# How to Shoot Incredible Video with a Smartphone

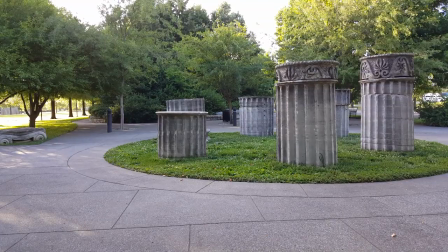249s
Now here is probably one of the most important tips. Smartphones usually hunt for focus and you can see it right here without even doing anything it's just hunting for focus.
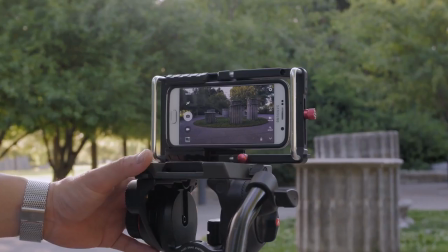258s
So when you are shooting make sure that you lock that focus on whatever software that you have.
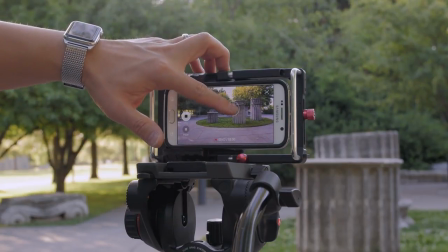263s
So if it's not available in your regular phone app then make sure you get something like open camera but here on the Galaxy S6,
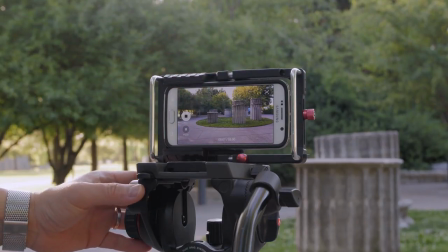269s
if you just tap on the screen, it will actually take away your autofocus. So now your focus is locked and then now you can get that smooth and nice shot that you need without all that hunting.
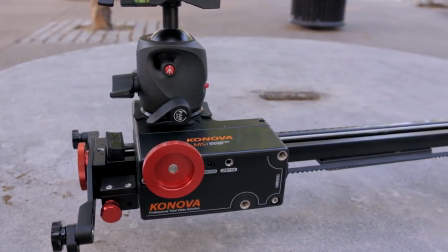280s
If you want to take it to the absolute next level, then you can get yourself a slider.
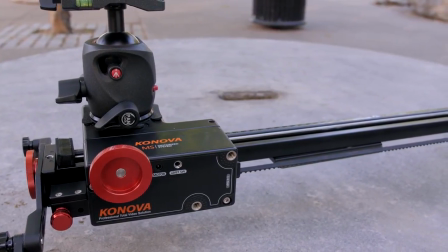285s
Now you don't have to have a motorized one, but you can do it by hand.
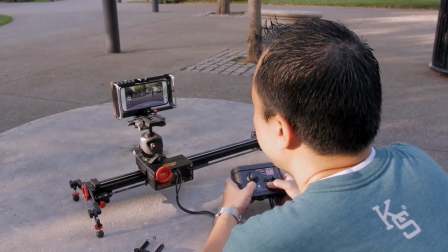287s
But if you have a motorized system, it is a lot smoother and it can give you some incredible looking cinematic shots just like this and it can really
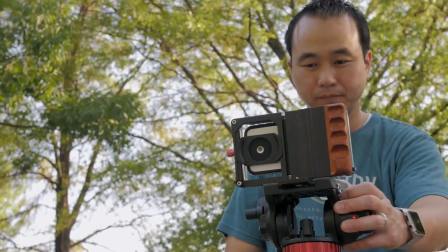295s
elevate your smartphone video to the next level but there's no need for all of that stuff when I first got started all I had was
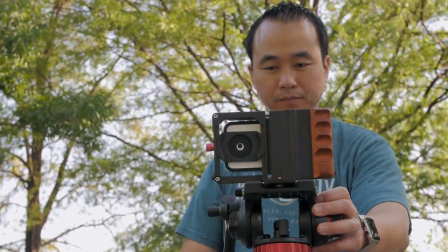303s
a tripod mount and a tripod so you learn to master these things you can still shoot some incredible looking video with just a smartphone a mount and
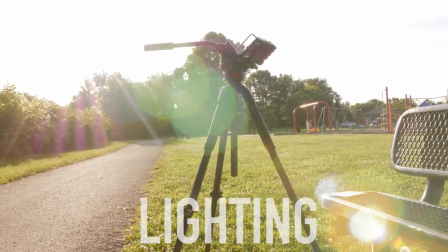312s
a basic tripod the principles of shooting with a smartphone are the same as a basic camera but lighting is a really sensitive issue when it comes
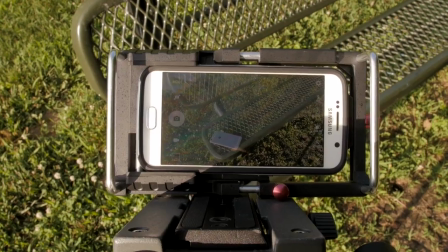321s
to shooting with them because they are small sensors.
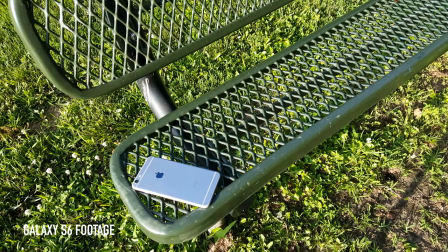324s
They tend to overexpose and when you put them in really severe light like this, you're going to end up getting some really blown out footage. The colors are going to be really funky and it's just not going to be good looking video. So you really have to mind where you're shooting when you're shooting with a smartphone.
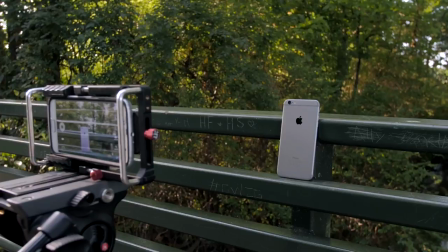339s
So take yourself out of that bright area and go into a more shaded area and you're going
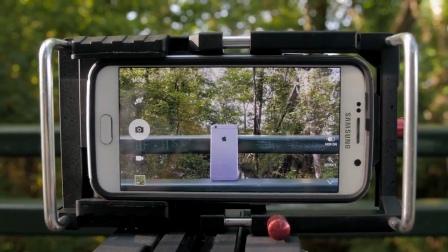344s
to find that your footage is a lot better looking and you're going to get better colors.
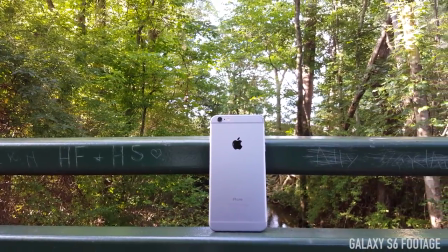349s
And even though it's just a little bit overexposed Still, we can fix that in post, and I will show you that later on in this video.
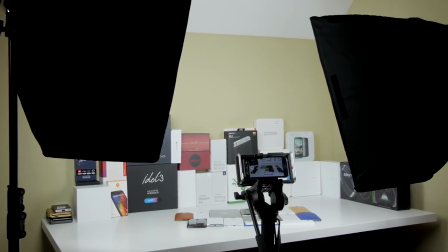356s
Usually, shooting outdoors yields the best-looking video, and timing-wise, right around dusk or so, I get the best outcomes.
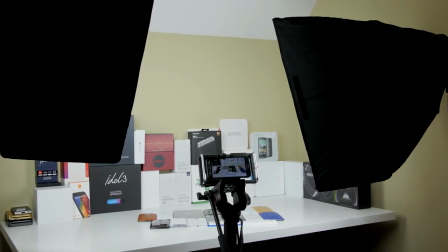364s
But if you're going to shoot inside, supplemental lighting is definitely a key factor.
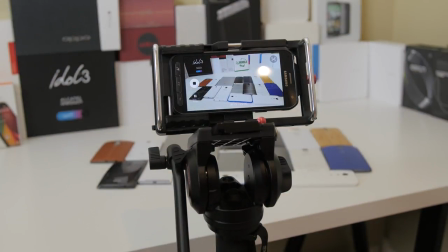368s
You're going to need to get some umbrella lights or some studio lights, because if you don't have that light, you're going to get some nasty, grainy-looking footage.
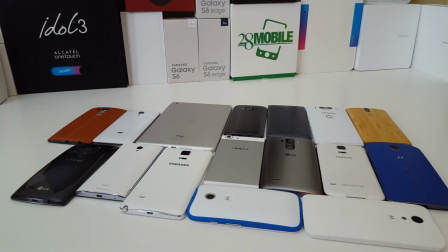376s
So as you can see here, the more light that you add on, like the principles of any camera, you're going to get much better looking video.
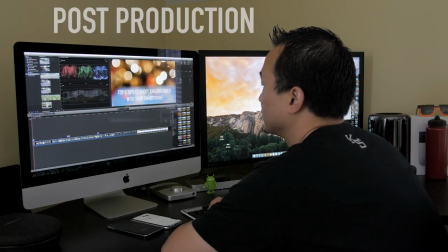383s
So to round things up, let's talk about post-production a little bit. And there's a ton of software for you to edit with, like your Adobe Creative Cloud.
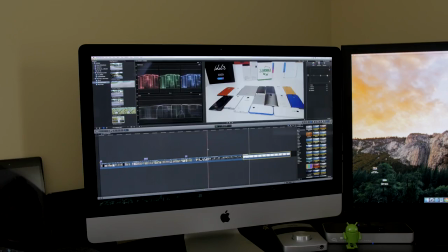391s
You have Final Cut Pro, and then you even have your basic stuff like iMovie, Windows Movie Maker, and even Sony Vegas.
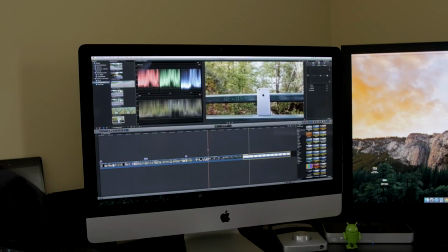398s
I'm currently using Final Cut Pro, but you can choose any software that you like. and you don't have to have expensive software either because
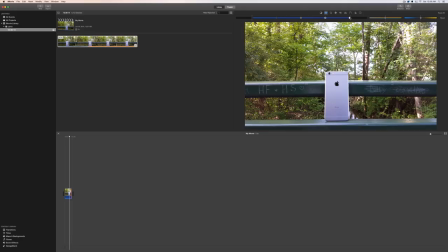406s
the first two years that I made videos I actually used iMovie which comes free with the Mac. You'd be pretty surprised at what cheap and free software can do.
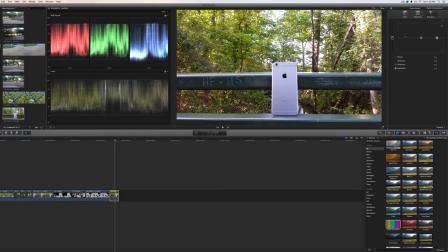415s
So when it comes to editing smartphone footage it tends to overexpose very heavily so what you need to do is just tack down the exposure some and
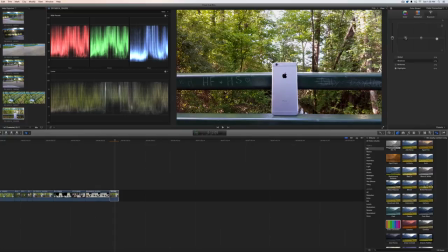422s
then drop the shadows to give it a little bit more contrast and even something so simple like this can make your footage looks so much better.
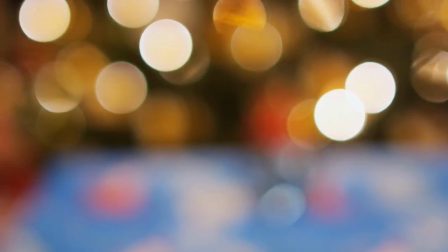433s
Another cool way to add some extra flair in post-production is to use some stock footage and some
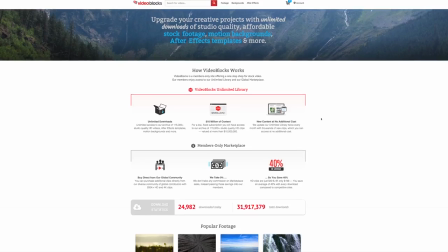439s
really cool transitions as you saw in the beginning of this video and this was made possible by Videoblocks.
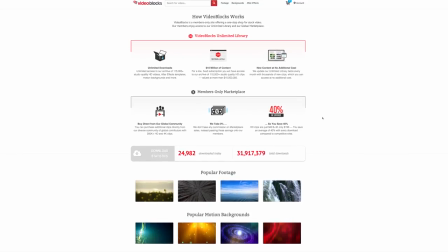445s
Videoblocks is a subscription service that has some stock footage, some backgrounds, and some awesome After Effects templates for you to take your videos to the next level. What's also awesome is if you're a creator then you can upload your motion background or footage to video blocks and they take zero commission and you can make money.
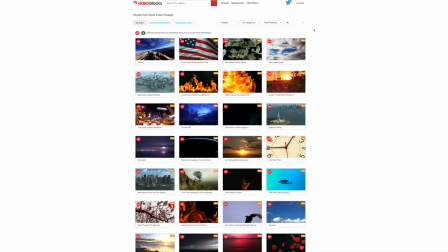465s
If you're working with 4k content then they do have 4k videos on here which is very nice.
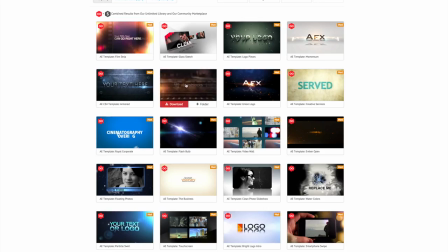470s
They have some cool time-lapse backgrounds and I can use some of these for different effects and transitions and if you're looking for a really cool motion intro like you see on a lot of these tech videos then they do have after effects templates right here for you to make those awesome intros
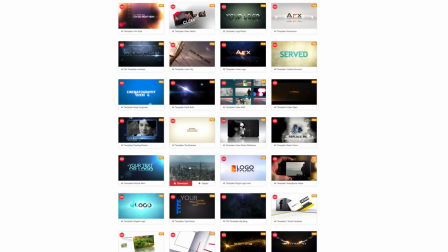485s
with. So go ahead and try Video Blocks for free. I will leave the link in the description section below. What's awesome is if you subscribe to them once, then all the new footage that comes on there, you don't have to pay any more. Cool stuff.